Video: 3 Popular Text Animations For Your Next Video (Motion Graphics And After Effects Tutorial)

Hey everyone, my name is Chris from Create Daily, and today I'm going to show you three very unique text animations that you can do using Adobe After Effects. I chose these three specifically because they are very different from one another, and with a little extra design work, it can go a really long way. All of the assets I'm using in this tutorial are from Envato Elements. They aren't a sponsor, but I do have an affiliate link below if you'd like to access unlimited assets for yourself.
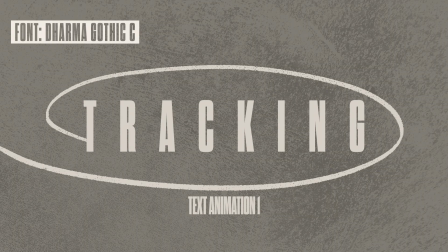[0:20]
So let's get started with our first text animation, tracking. So we're in After Effects here, and the first thing I want to show you is some of our background elements that we're going to be using in this first text animation.
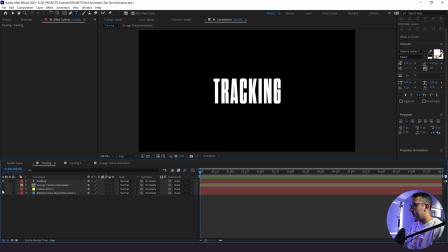[0:29]
So I have a simple blue solid here. I have a yellow solid where the text is pretty hard to see, but we'll fix that later.
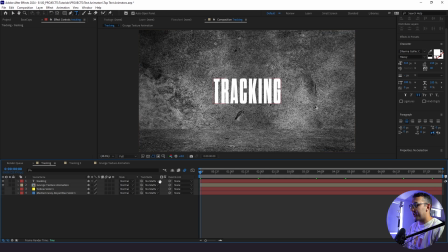[0:35]
And a grunge texture animation that is really simple to make.
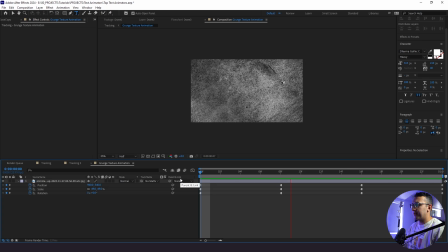[0:39]
Basically, all I did was animate the scale, position, and rotation and added a toggle hold keyframe.
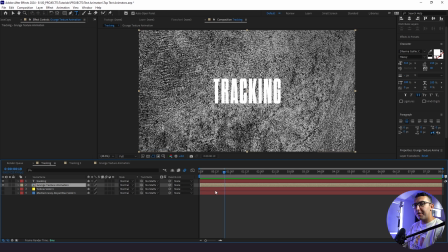[0:45]
If you want to know how to animate textures further, I will link another tutorial where I go more into detail. So now to the actual text animation.
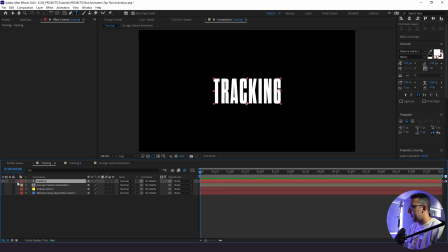[0:52]
So what I'm going to do to start is go to our first text layer here, drop down our menu, go to animate, add tracking. Now, right away, when you see when I boost this up, it animates all from the middle. If your text is not animating from the middle, it's because your actual text here is set to either left or right aligned,
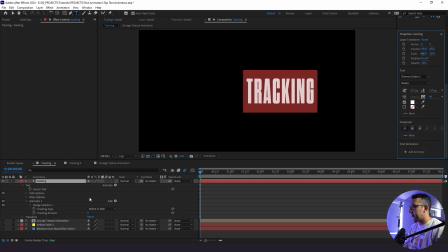[1:12]
and it's not set to center text under your paragraph panel. So if when I go here to the left and I animate this out, it all animates from the left, same with the right. You get the point. So just something I wanted to share about that.
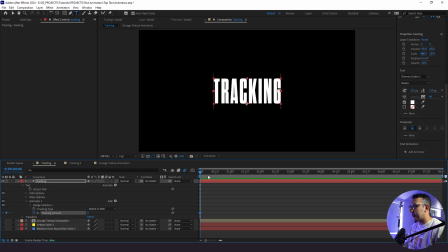[1:22]
So what we're going to do here is set a keyframe for our tracking amount at the start, go to 1 second and bring this out. And all tracking is adding kerning between the letters. So right here, here's what we have.
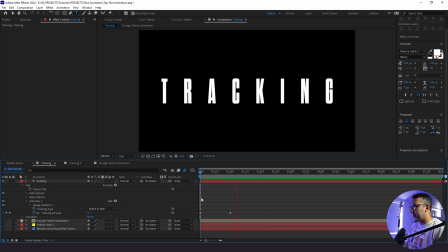[1:34]
Looks kind of boring, I'm not going to lie. So what we're going to do is spicing this up a little bit. And to do that, we're going to jump into our graph editor. So I'm going to click on both keyframes, click F9 to ease them, then jump into our graph editor here. And I'm going to bring these handles in. And what I'm doing with these handles is I'm actually making it so we're going to have a
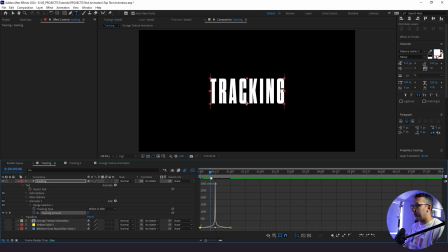[1:53]
slow animation from the start, and then it's going to snap and then slow down again. So that's what we're seeing here with this spike right here between our handles in our graph editor.
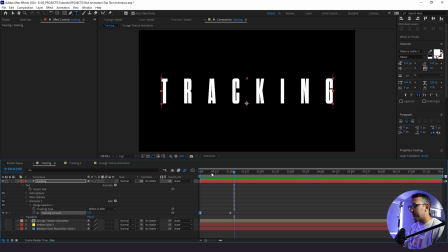[2:03]
So right here, here's what we have. This is already looking so much better already. Now what I want to do is actually mess with our background a little bit.
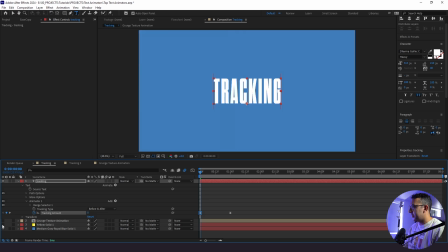[2:10]
So we have our blue solid and our grunge texture animation.
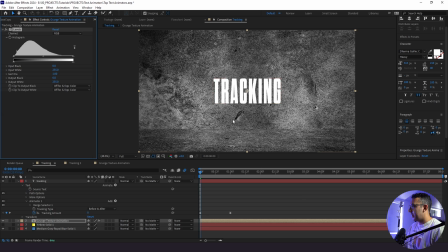[2:13]
With our grunge texture animation, I'm going to add a levels effect here, and I'm going to bring this all the way to the right,
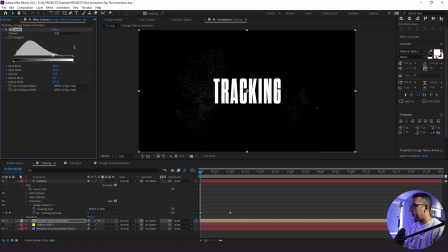[2:22]
basically until we can barely see some white behind the word. And that's looking pretty good, pretty subtle.
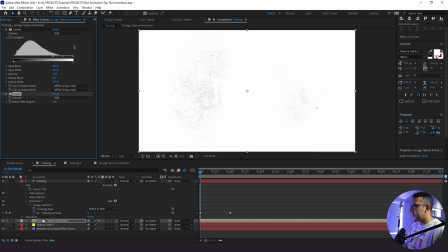[2:28]
Next thing I'm gonna do is add an invert. So it's all inverted, and then I'm going to change the blend mode to multiply.
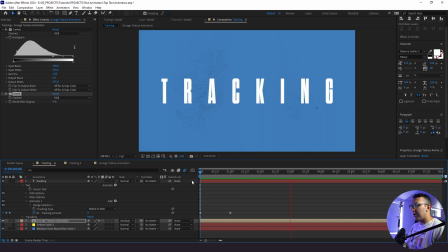[2:35]
Here's what we have so far. You have your animated texture, your animated word. It's all pretty simple stuff so far, but I think we could spice this up a little bit. First and foremost, I feel like we're still seeing a little too much of this texture. So rather than messing with the levels effect anymore, I'm just gonna drop the opacity to, let's say, 30. It's a lot more subtle like that. That's looking a lot cleaner.
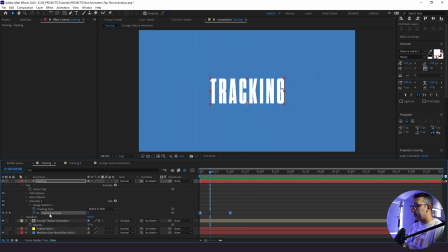[2:53]
Now what I wanna do is actually go to where we had that spike in our graph editor, which is at the 12 frame mark. I'm going to split this clip with Control Shift D. And then what I'm gonna do actually is change the color of this text to our blue.
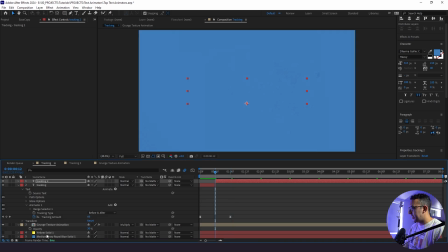[3:11]
Now you're like, hey, I can't see this. What's going on? Well, I will share it with you. We have our yellow solid here. So I'm going to bring this here and bring it to the start. Right when we start to see things animate in, we're going to see a change. So here's what we have. So I like the way this is looking, but I want to make a few more changes.
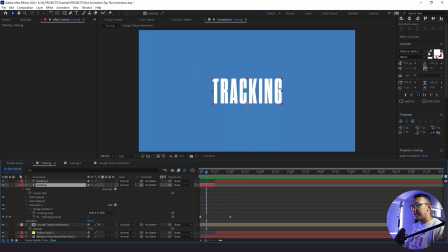[3:26]
And what I want to do to start is I want to change our white text to our yellow. So we'll do that.
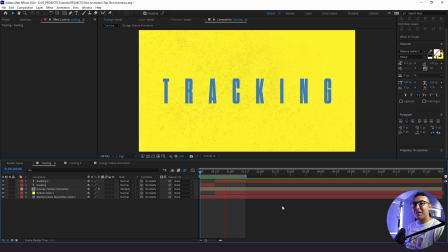[3:32]
So we have really nice contrast now. All right, I like the way this is looking, but we're going to take it one step further by adding just a little bit of anticipation at the start.
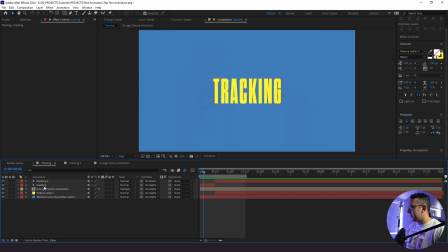[3:39]
Let me show you what I mean. So what I'm going to do here is take our tracking text. I'm going to pull up T for opacity, and I'm going to go down 4 keyframes, set a keyframe there, go up another 4,
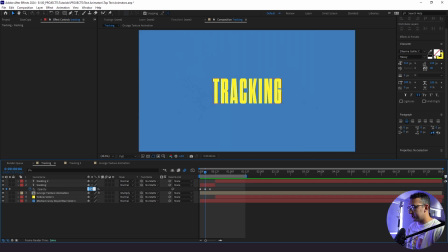[3:53]
set a keyframe. And then at this middle keyframe, I'm actually going to change this to 0, highlight them all, right click, toggle hold keyframe. So here's what we have. All right. So you're starting to see the flicker here. It looks pretty cool, but we're going to take it one step further. Now I'm going to duplicate our text.